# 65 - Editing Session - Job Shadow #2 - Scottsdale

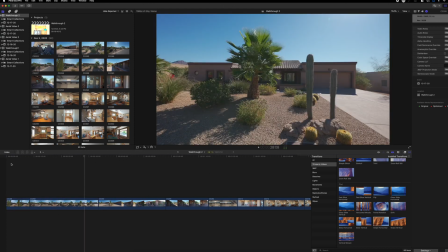(4:11)
Maybe I'll open up with this shot. This is probably my favorite shot of the front, I think.
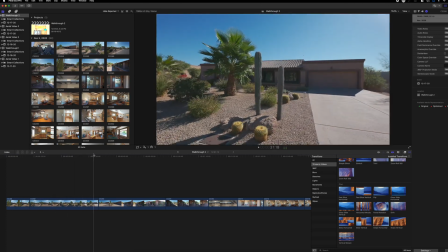(4:16)
Boom. And then we work from that side to this side. And then now we're walking towards the house.
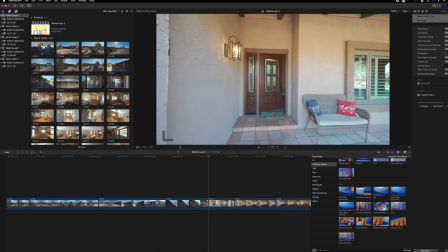(4:28)
I don't think that number plate shot worked out. I think I might have tried a couple different shots going through the door, so we'll see which ones work.
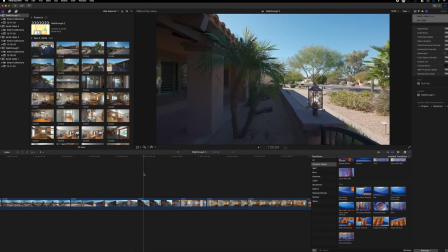(4:41)
So this whole beginning process is just a process of elimination.
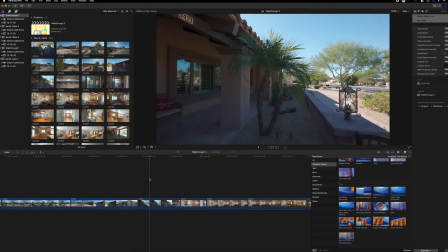(4:47)
Let me see. So we already got all of the entryway right there. I like that shot. This doesn't add too much additional value, so I'm gonna get rid of this one.
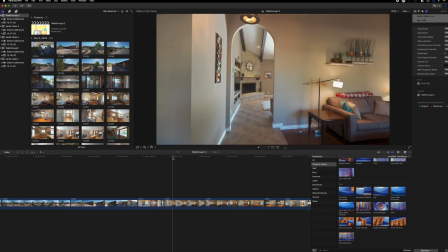(4:59)
So we have this one. Yeah, we can zoom in there. We could use that. We got a little panning shot coming in.
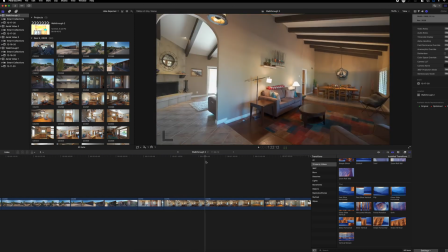(5:08)
This just shows what it is. What if we come in through the door and then we come out this way?
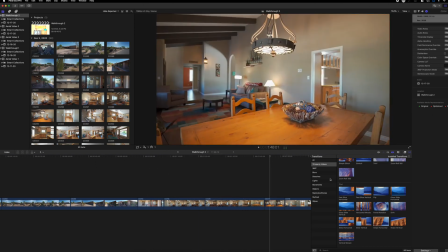(5:15)
Boom. All right, I'll leave both of those in there. I'll probably just end up using one of them, but we'll just leave them both for right now.
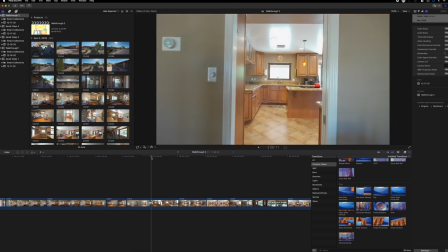All right, so that one's all right.
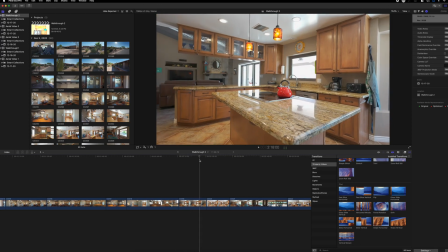(5:34)
Definitely tell my footage will need a little bit of stabilization on some of these.
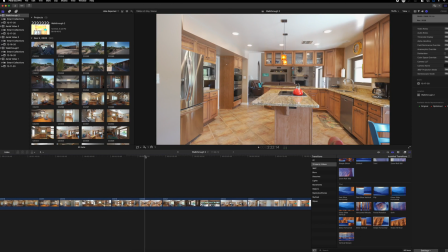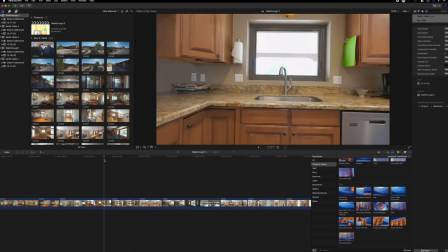(5:46)
All right.
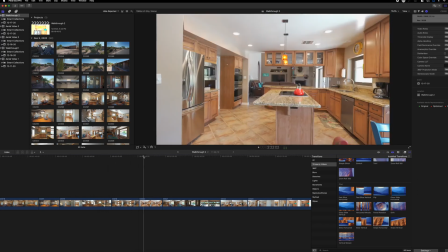These two are pretty similar. I like this wider shot. I think you get a little bit more value in it.
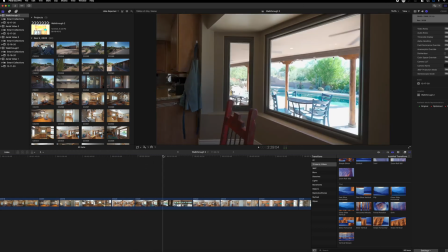(5:57)
I didn't like how close I was to the island either. I should have sat back a little bit.
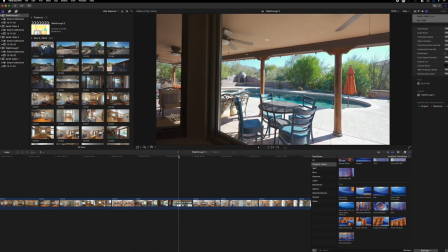(6:02)
This one's kind of cool still, where you can see outside. That would be a cool transition to the outside position.
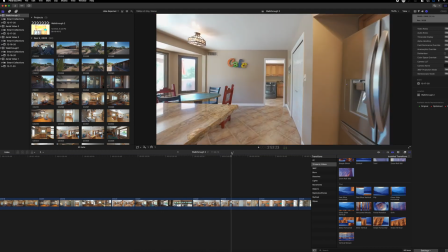(6:09)
That one's all right. This one's not bad.
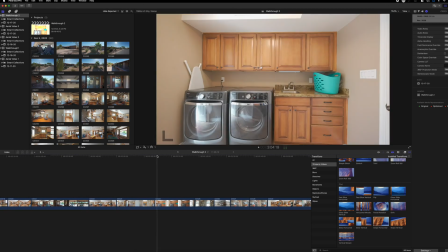(6:18)
You can see how it's kind of choppy because it's not rendered out, but all right, let's see.
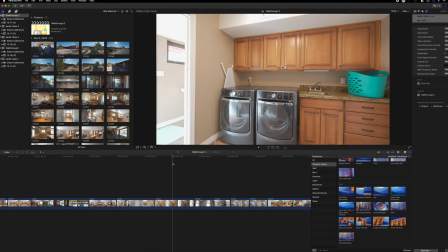(6:29)
So we walk over here and we have a little turning.
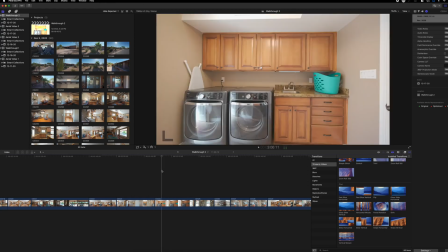(6:35)
I don't think we need this shot, this turn shot.
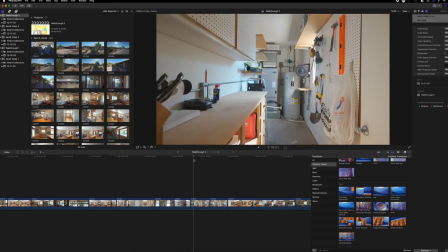(6:40)
Got a little straight on shot. The garage shot. Well, I'll leave it in here. So once we eliminate all of the clips, we can duplicate the project.
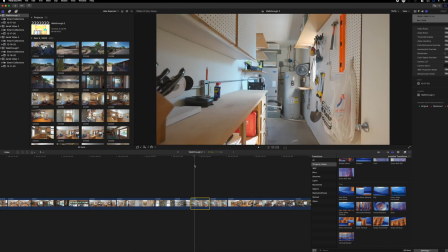(6:55)
Hold on, now I have two clips of the same thing. I think the second one turned out better.
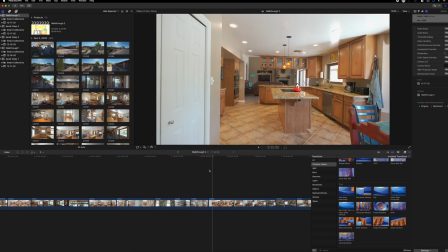(7:04)
Get rid of the first. That's usually what happens whenever you see multiples of the same clips. All right, so far we've eliminated a minute or so of footage.
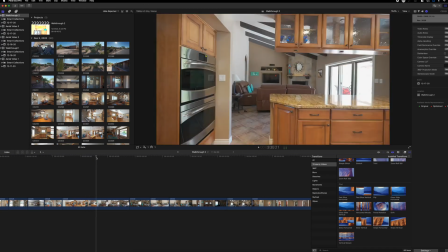(7:17)
All right, this one's walking through.
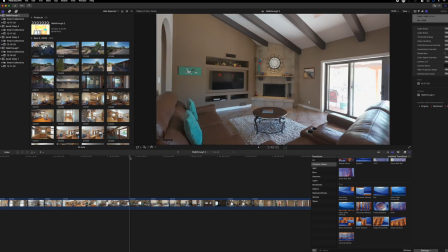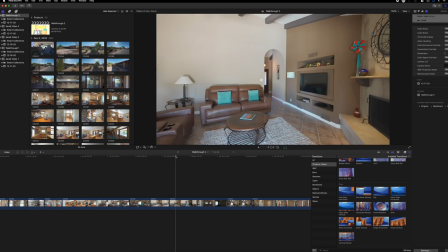(7:29)
Nice. I like that shot.
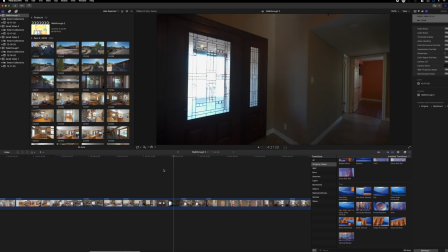(7:35)
I'll keep this.
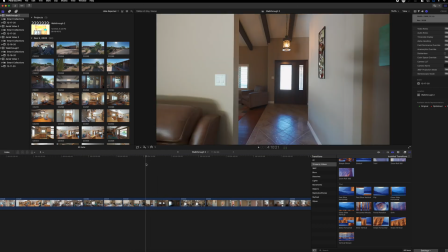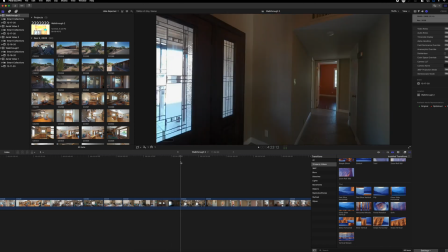(7:44)
I don't know about the turn. It just gets too dark because of how bright that window is, and I don't really like doing too many turns.
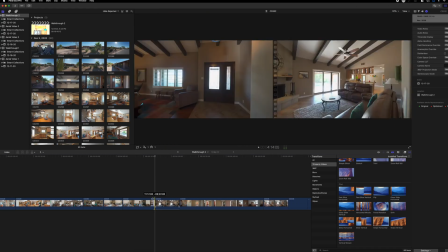(7:52)
So I'm gonna trim this one off. We may use it. It's a good transition to the other separate wing in the house.
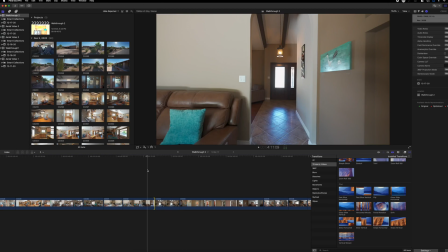(8:02)
Actually, you see, because that shot, we see the front, and then we transition to going down the hall.
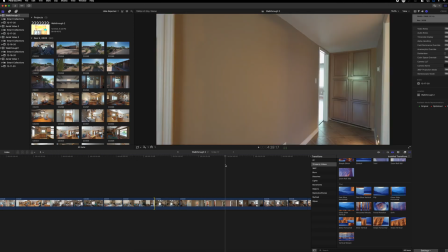(8:09)
That's much better, better controlled lighting for sure. Moving all the way into the master.